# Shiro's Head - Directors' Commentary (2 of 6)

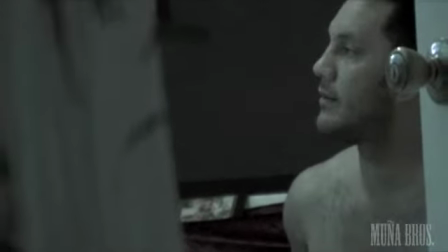[11:44]
Yeah so for instance I would look down to my left and there would be the first line then I would look off to the right for my second mark
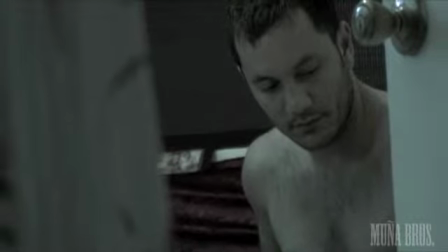[11:52]
and then would be the the second paper plate and I would deliver the next line and so on and
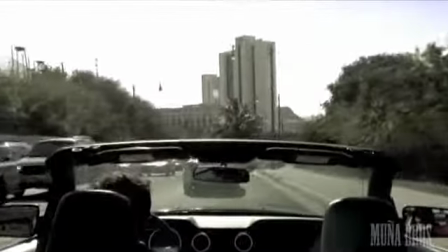[12:00]
Julius actually didn't have that much of a problem because he's a Saipanese and he in Saipanese they're known to be
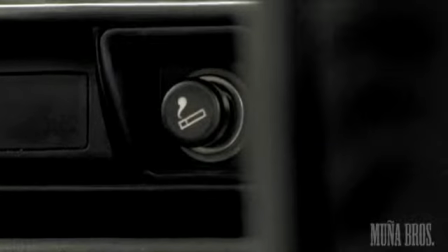[12:07]
fluent in chamois and he was really good at at the the language here's
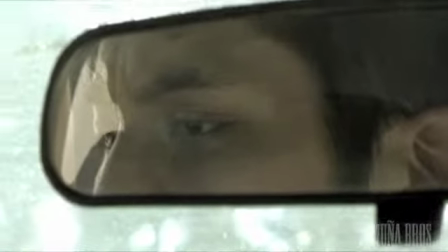[12:16]
a great scene this scene was actually shot in la this pickup scene yeah this
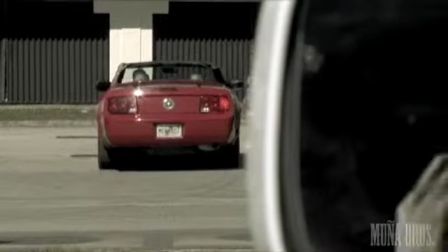[12:21]
pickup scene was shot in in our uh like driveway so
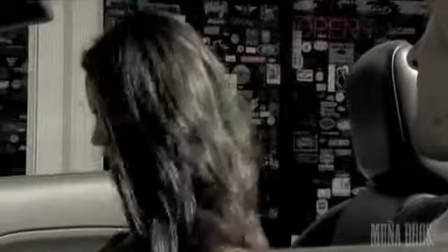[12:26]
this right here the exteriors are all on guam you cut back to vince in the interior
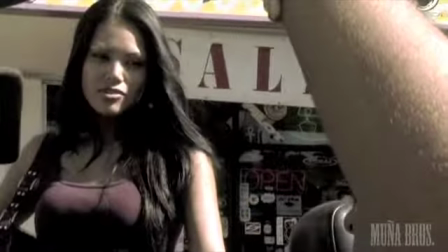[12:31]
of his car or his suv and that pickup scene was done
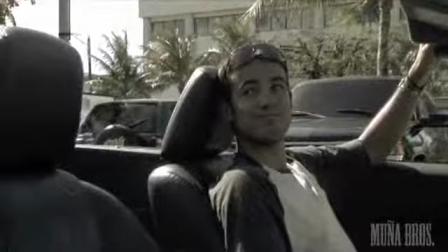[12:36]
outside of our our place in la because we needed it right
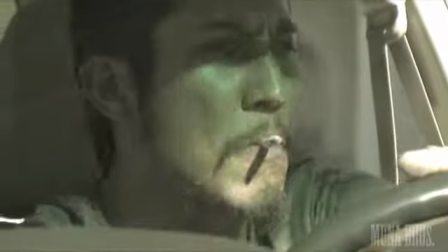[12:41]
there yep so I'm in a like a Highlander car it's a totally different car from this car from the
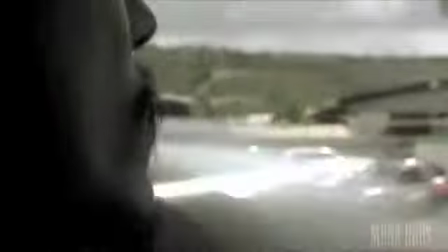[12:48]
Land Cruiser there exactly and it's seamless I mean nobody
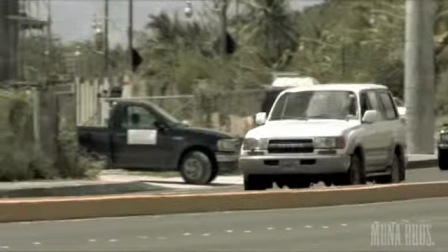[12:55]
will be able to tell the difference oh yeah
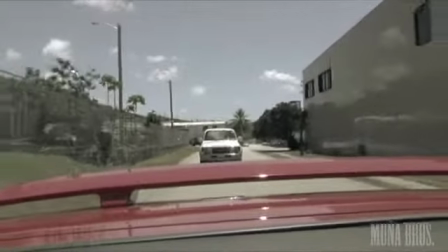[13:05]
another great point about production value too and utilizing
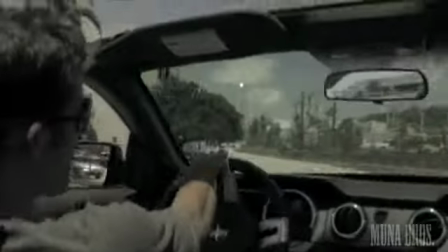[13:11]
things that are unique in your neighborhood or your hometown there's this great abandoned theater which
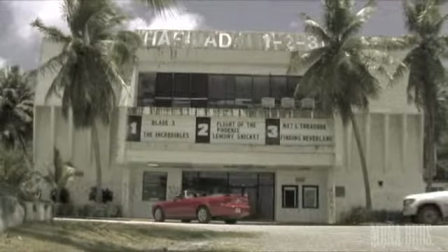[13:17]
is right there and we we figured it would just be kind
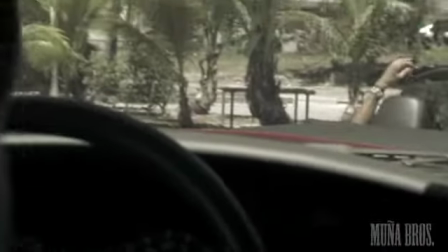[13:22]
of fun yeah just cool basically yeah cool to just showcase a landmark or something that you know
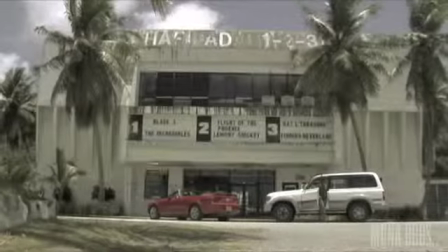[13:28]
your community can relate to or be able to see and say wow hey you know I remember watching movies there or hey you know that's right behind my house
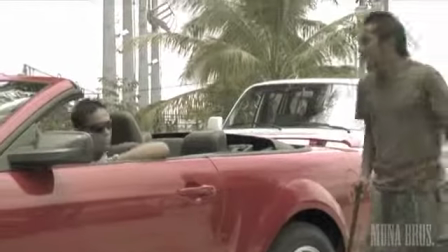[13:36]
yeah here's something I want to touch on too because
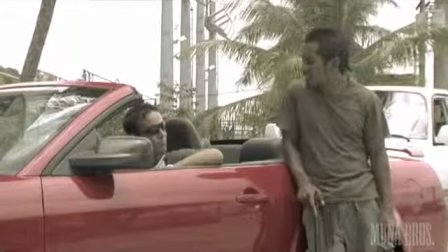[13:41]
Don was acting in this scene that only left me to get all the shots
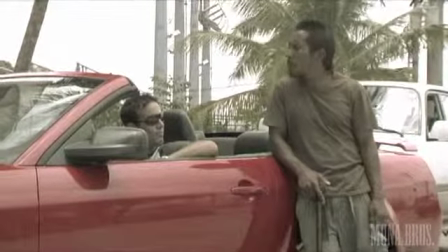[13:46]
and all the coverage so we replayed this scene numerous numerous times only to get the different types of coverage so you see this shot set up it'll
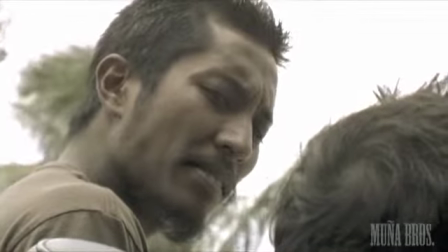[13:54]
cut to that shot set up no cuts back to his over the shoulder so we would replay the scene numerous times you got that interior shot
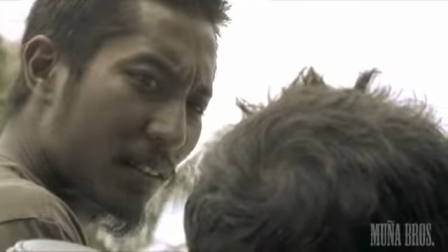[14:03]
inside his the cab of his uh his car so it's the different types of coverage that will sell it to um
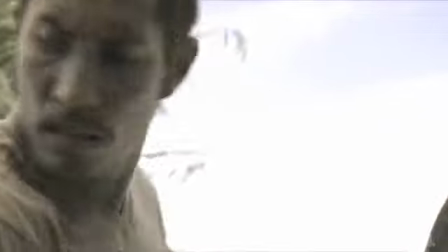[14:12]
make it seem like you have a five camera setup yeah when in actuality you just have a one one guy one tired guy
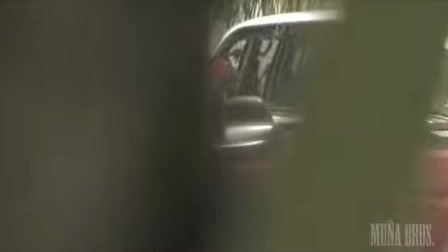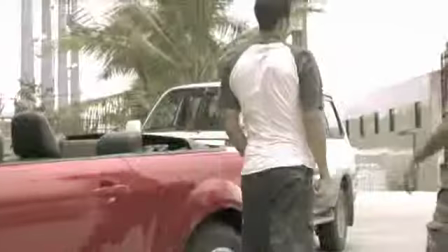[14:29]
again we were working around our resources and we're you know really
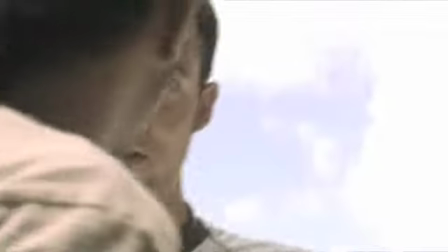[14:34]
you know i hate to use the word restricted but you know there
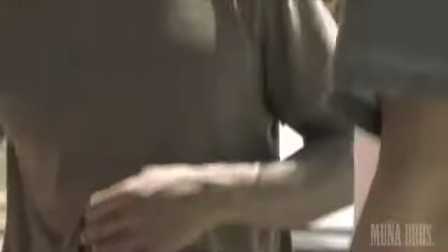[14:39]
was somewhat of a you know an area
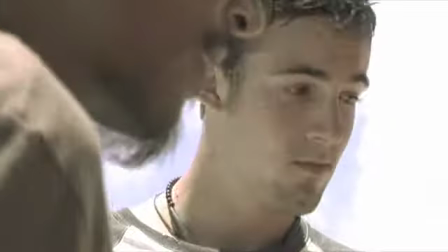[14:44]
which we could not work out of which was our budgetary you know issue